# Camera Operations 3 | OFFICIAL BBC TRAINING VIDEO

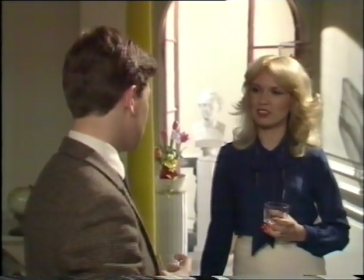8:30 Now zooming again.
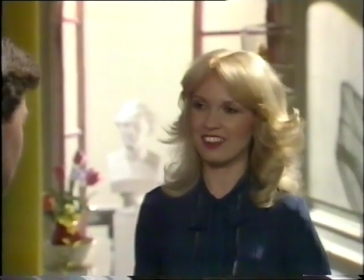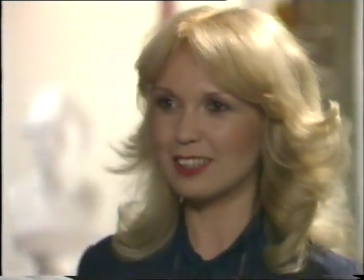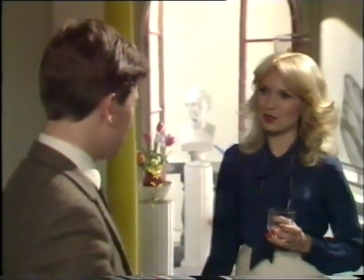8:43 And finally, tracking again.
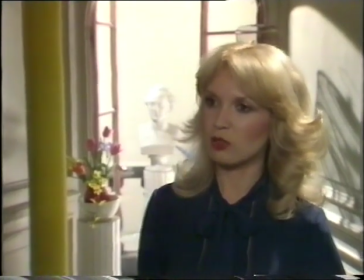8:49 A more natural effect. In practice, developments are frequently a combination of tracking and zooming.
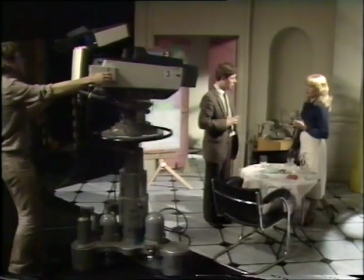8:59 Camera three was using a wide-angle lens for this track, about 40 degrees.
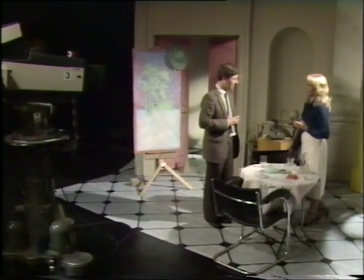9:05 But supposing we want to go into a full close-up,
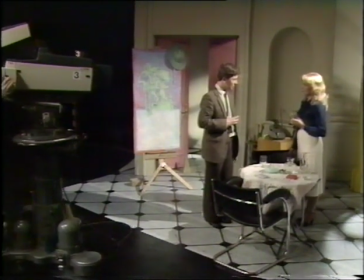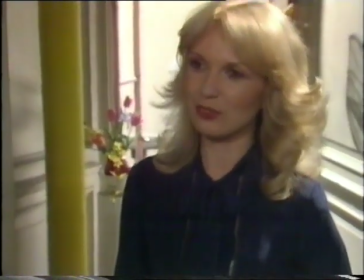9:14 we'll get perspective distortion, and the set may well be in the way.
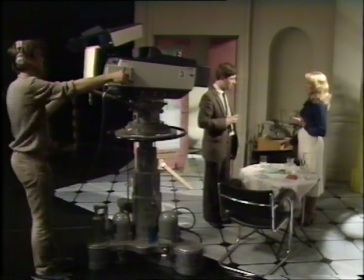9:22 Clearly, we must zoom in at some stage of the development. Well, the rule is simple.
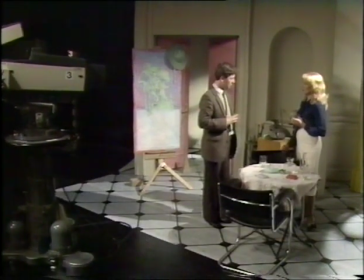9:27 When tightening a shot, track first and zoom later. Think of the changeover as a mix, not a cut. It must be smooth and undetectable.
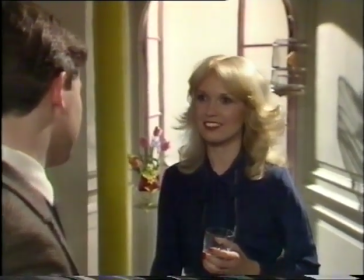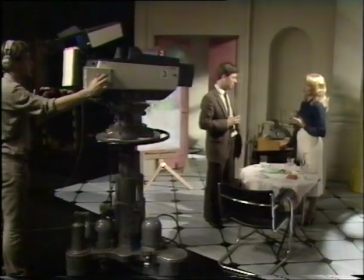9:46 A satisfactory close-up. And the camera is now about four feet away on an angle of about 24 degrees.
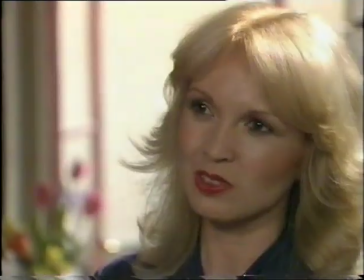9:54 Obviously, if we now perform this move in reverse, pulling out from Karen, we can't track out on such a narrow angle.
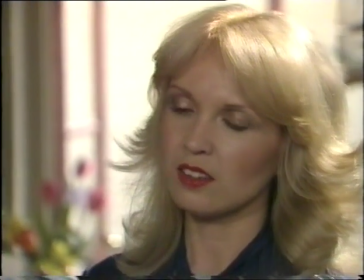10:02 So we must zoom first and then start to track back.
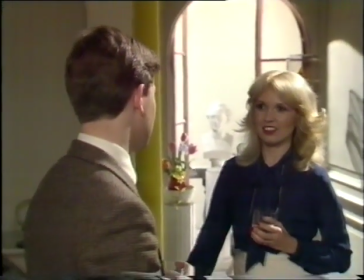10:10 Now, at what point should the changeover occur?
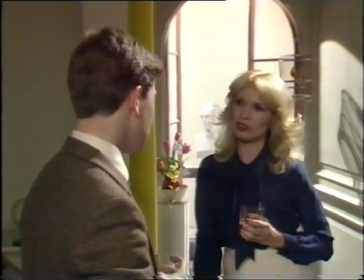10:13 It's difficult to be precise, but in general, once the foreground has been lost, the impact of the track is over, and we can continue on the zoom.
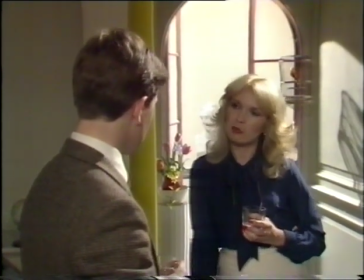10:23 Let's see that.
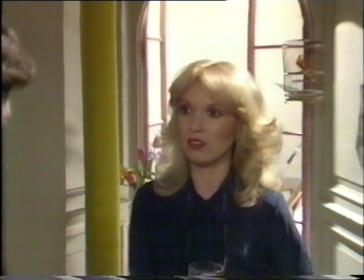10:28 And zooming now, just as we go past Mike.
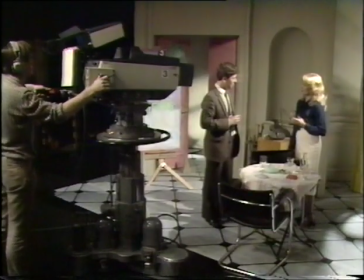10:33 So, to summarize, tracking in changes perspective and carries us naturally into the center of interest.
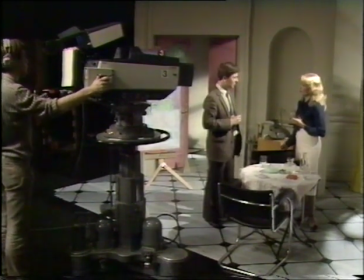10:42 zooming produces a less natural effect because perspective remains unchanged and the subject appears to come towards us in
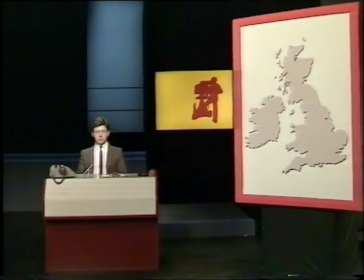10:54 the first program in this series we learned the basic mechanical technique of pivoting now we'll assume that this wide angle forms the opening of a program and that we're to tighten on the presenter now where is the pivot point let's
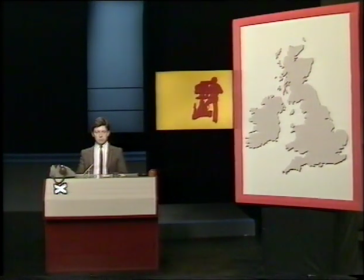11:10 say it's here we'll try zooming in slowly and see how it goes.
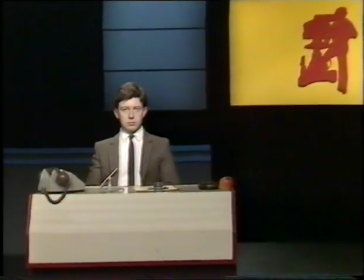11:20 This seems to be working.
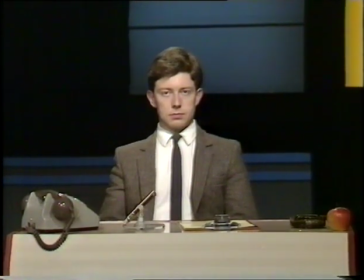11:26 But if we then wish to go tighter than this, we need to change our pivot point to the top of frame.
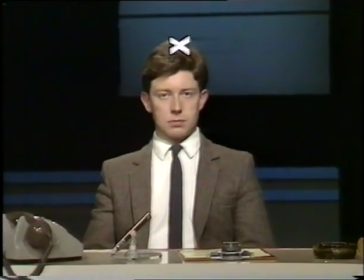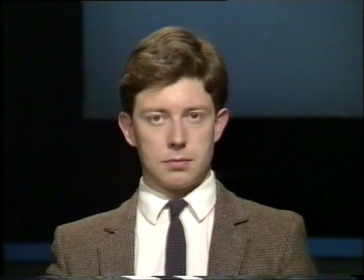Let's watch it again.
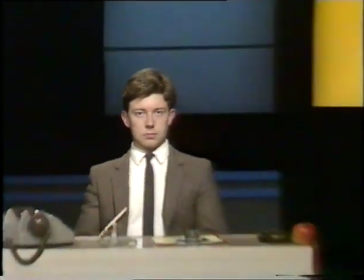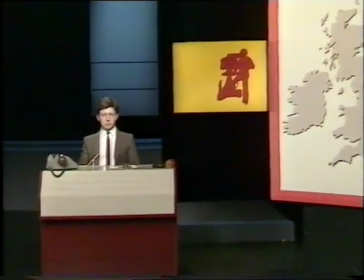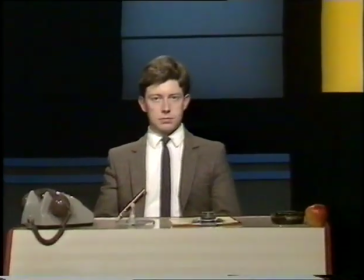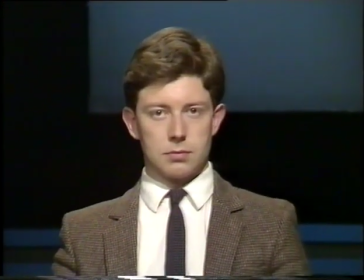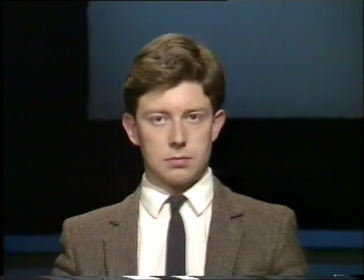12:07 We'll do that as a track now, and of course the same rules of pivoting apply.
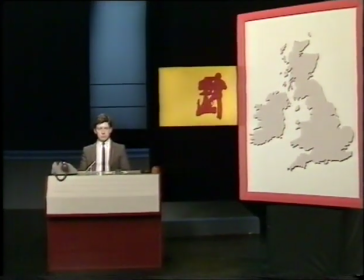12:13 In theory, if we find the ideal tracking line, we shouldn't need to pan the camera at all.
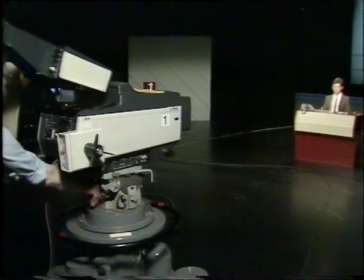12:19 Just as an experiment, we'll lock off. You should never do this in practice, of course.
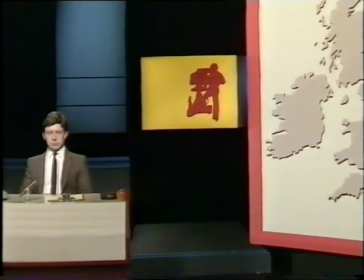12:29 So now we're tracking in without panning, and we seem to be going a little too far right.
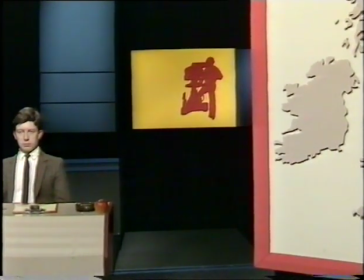12:34 Mike's beginning to slip out of frame left, so let's correct our line.
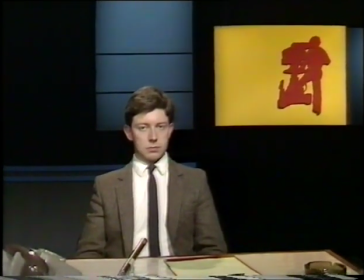12:43 Okay, so now we've found the final position for the end of the shot. Let's pull out and see if we can get the right line.
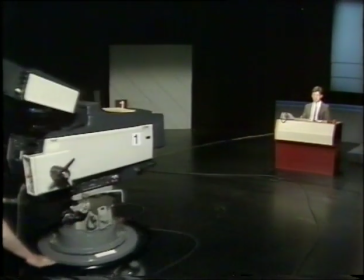12:52 Of course, in practice, you can pan, but it's a worthwhile and interesting pictorial exercise to recognize these tracking lines.
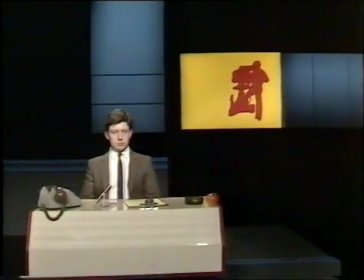13:04 The closer you can get to an ideal line, the more natural and effective will your development appear.
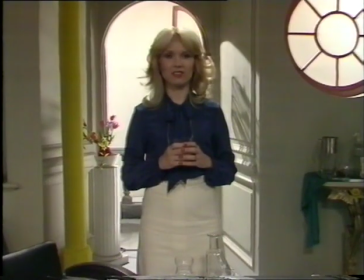13:13 There's also a vertical component to such a line. At its simplest, we can examine this with a straightforward single.
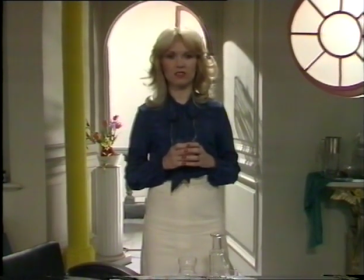13:20 Now, suppose we want to tighten from this long shot to a medium close-up. The pivot point is the top of frame.
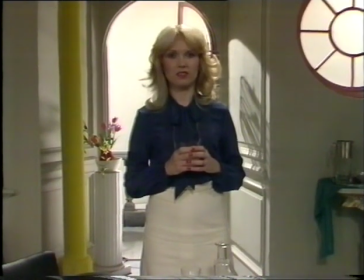13:29 Obviously, we could zoom and tilt, or
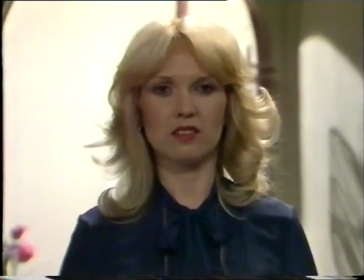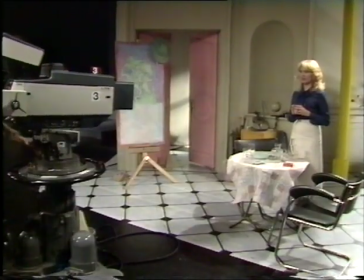13:40 we could start lower and pivot by elevating the camera as we go in, moving the camera along a rising line.
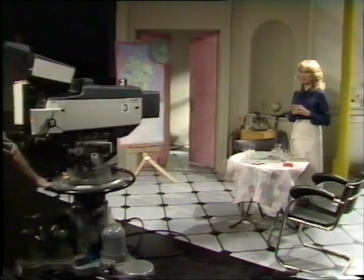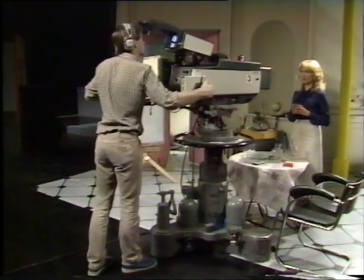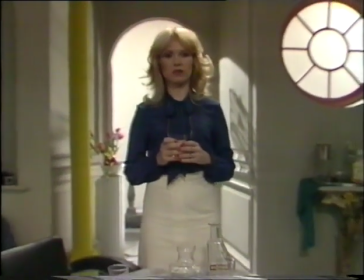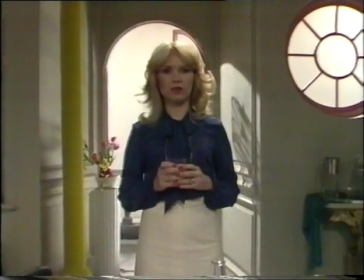14:03 The effect can be very powerful.
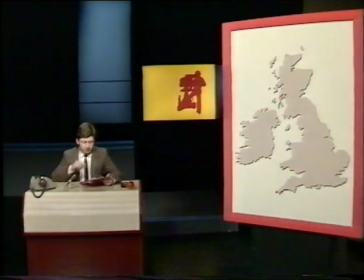14:09 So let's now move back to the magazine program set and combine everything we've learnt about pivots, tracking lines and zooming.
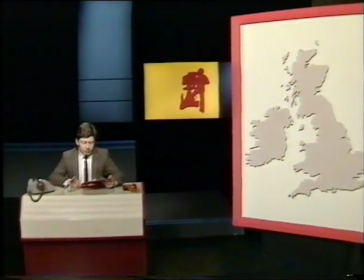14:18 Tracking in on a wide-angle lens holding a perfect pivot, hardly panning or tilting at all.
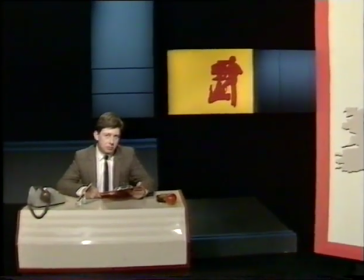14:26 Losing the foreground now,
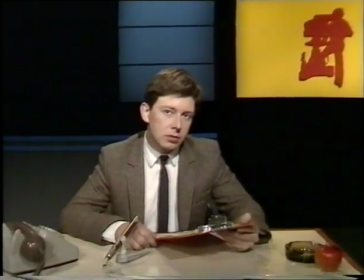14:30 slowing the track, starting to zoom and entirely on the zoom now.
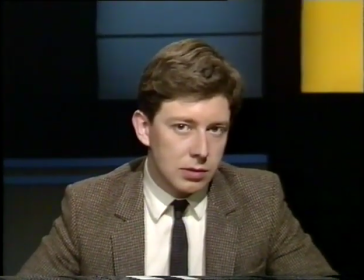Well if you followed all three of these programs so far you should have a fair idea how to to set up and control a camera and its mounting, how to frame and compose simple static shots, and now how to cope with movement and development. Next stage is to build upon these fundamental principles by relating them in greater detail to specific programs. But in the meantime, keep up the practice.